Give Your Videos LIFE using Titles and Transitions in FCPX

But for this video, I was just trying to space it out a little bit more, but I'll play it back to back so you can see.
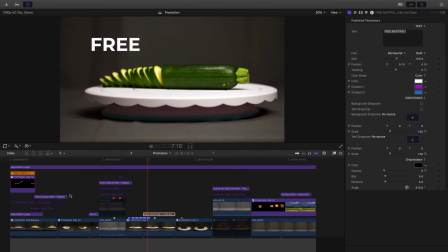4:16 Let's do another one here.
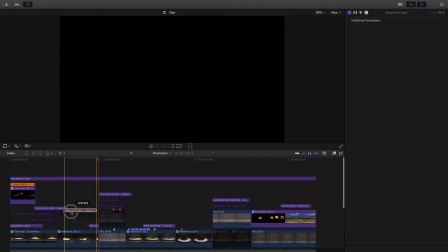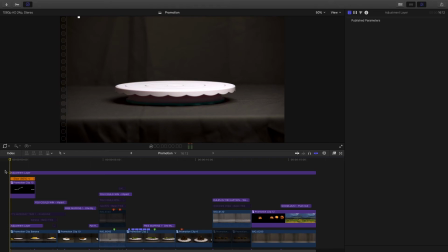4:23 So now, for example, here's 3 texts one after another, so you can see how they look playing one after another.
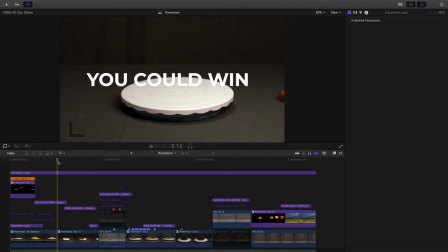4:33 So I noticed that that was there a little too long, so I just will change it here. So as soon as that text is gone, I want the free muffins to show. right there. So you can see you can easily play around with changing the duration, playing them one after another, and really creating your own style. This is great if you want to create a promotion, say you have a new music video coming out, say you want to create a little 15-second promo or a highlight reel of the video to get people excited for the full video. You can use these texts on screen to maybe say the artist's name, maybe a location, a date that a concert would be happening. You can use these stomp titles to really help keep the audience engaged and excited for the video that is to come or the video that you have edited at that time.
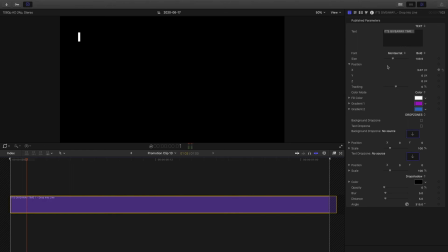5:22 If you want to go back and maybe change the size or font of this text, you can easily do that by the tools in here.
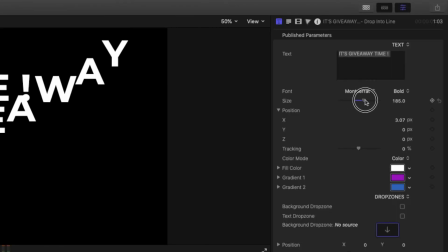5:29 So if you want to bring the size up, you can just drag it up like that, or go about changing the font.
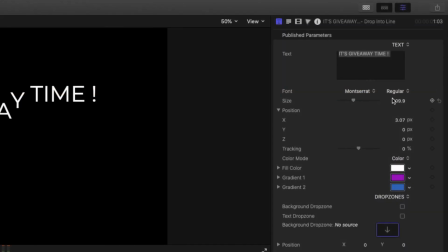5:34 You can go through here and just change up the font to whatever you'd like. You can change if you want it bold or italic or anything like that right here.
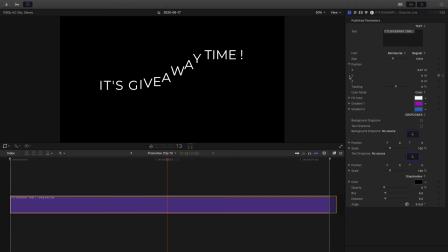5:42 And the position, you can use the X, Y, and Z axis to change that. So there's a ton of customization that you can do to these titles to really make it unique to your edit.
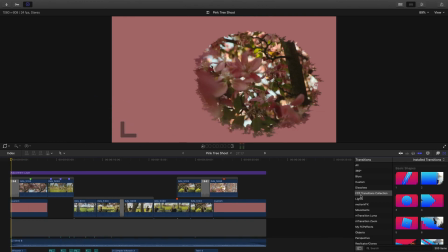5:51 Now, to take you through some of the transitions you get inside this pack, after you've installed the transition pack, you're gonna mouse over and find FCP transitions collection.
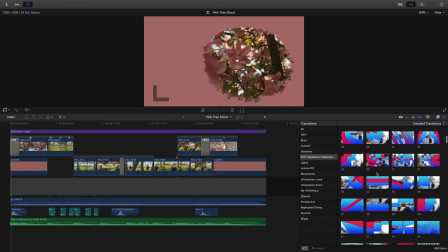5:59 And you can see right here, there's a ton of different transitions you can choose from. And this works the same way as the titles.
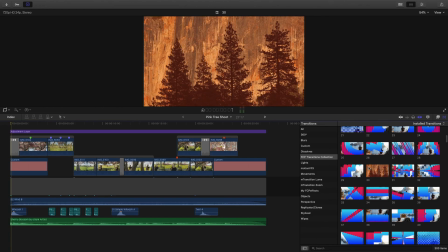6:06 If you just put your mouse from the left here, the beginning of the transition, you kind of get an example of how it'd look on your video edit.
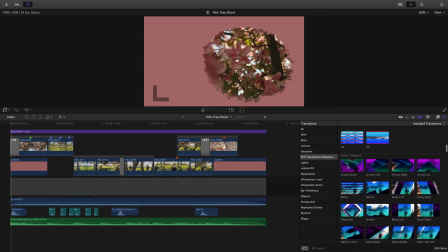6:12 So again, there's a ton of different ones to choose from. You have color shapes, glitch, grid, ink, paintbrush strokes, slice, and zoom. So there's a lot of variety inside of these packs. So here I just created a video edit using some of the transitions to help bring this video to life.
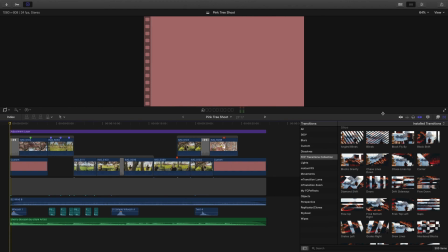6:29 And I'll let it play through right now.
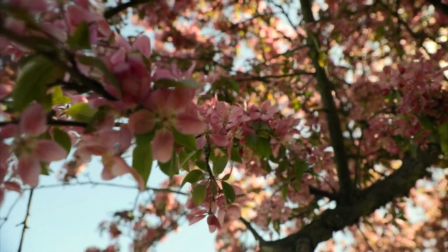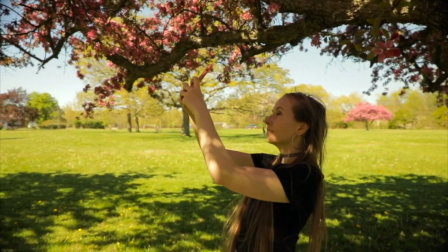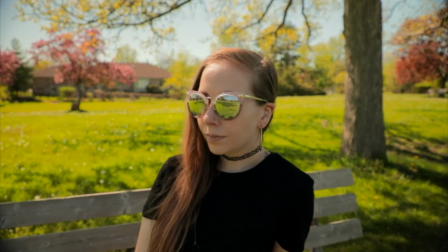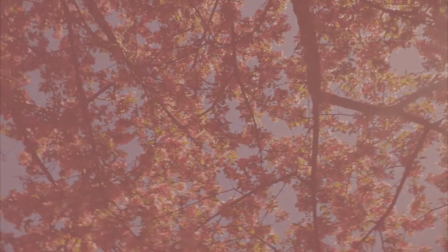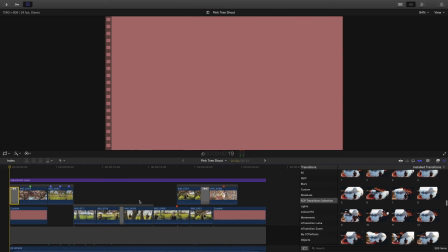6:58 So the beginning here, I just wanted to open up the scene by using one of the ink transitions. So I had a custom pink background here.
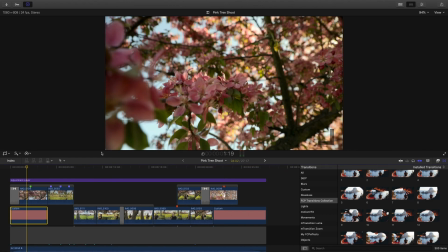7:04 All I did was just mouse over these flowers here on the tree and made sure it kind of matched the same color as the pink here.
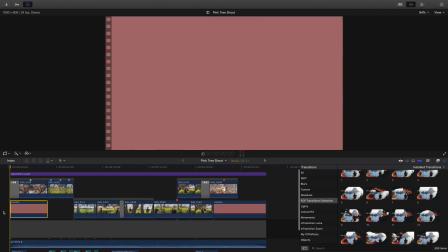7:11 So it was a seamless transition to open up. And I also added a sound effect of a whoosh at the bottom, so it matched up together and was timed up with the transition.
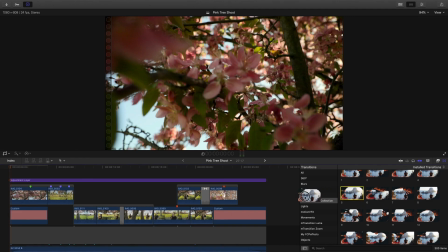7:19 So I'm just going to delete that transition there. And all I did was drag number 5 right here.
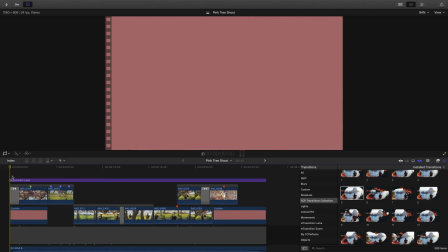7:24 And here you can see the transition plays back.
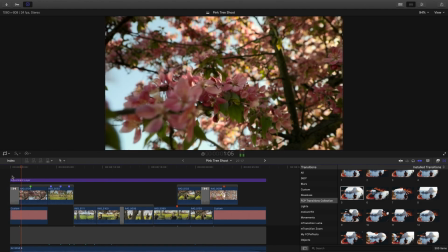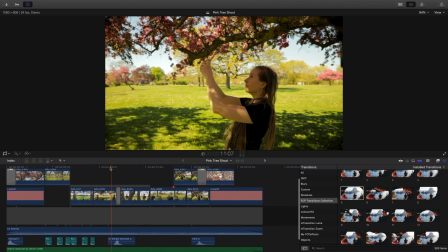7:33 And now the other transition I used, so in this clip I was panning to the right,
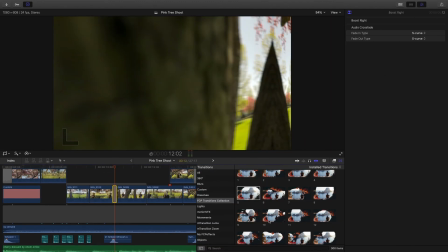7:37 so I wanted to use a boost to the right transition, so it went down here to the zooms, and then right here I chose boost to the right, and I just dragged that right to where that clip was, right in between those clips right here, and added another whoosh sound effect.
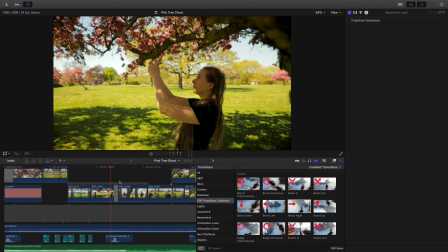7:51 So once this plays, you can hear the sound effect and see the transition at the same time. And another great thing about these transitions is that you can change the duration.
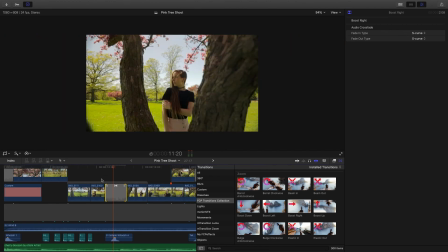8:03 So if you want them to play out a little bit longer, you can just drag them out here. So now here's the transition played back at a longer duration.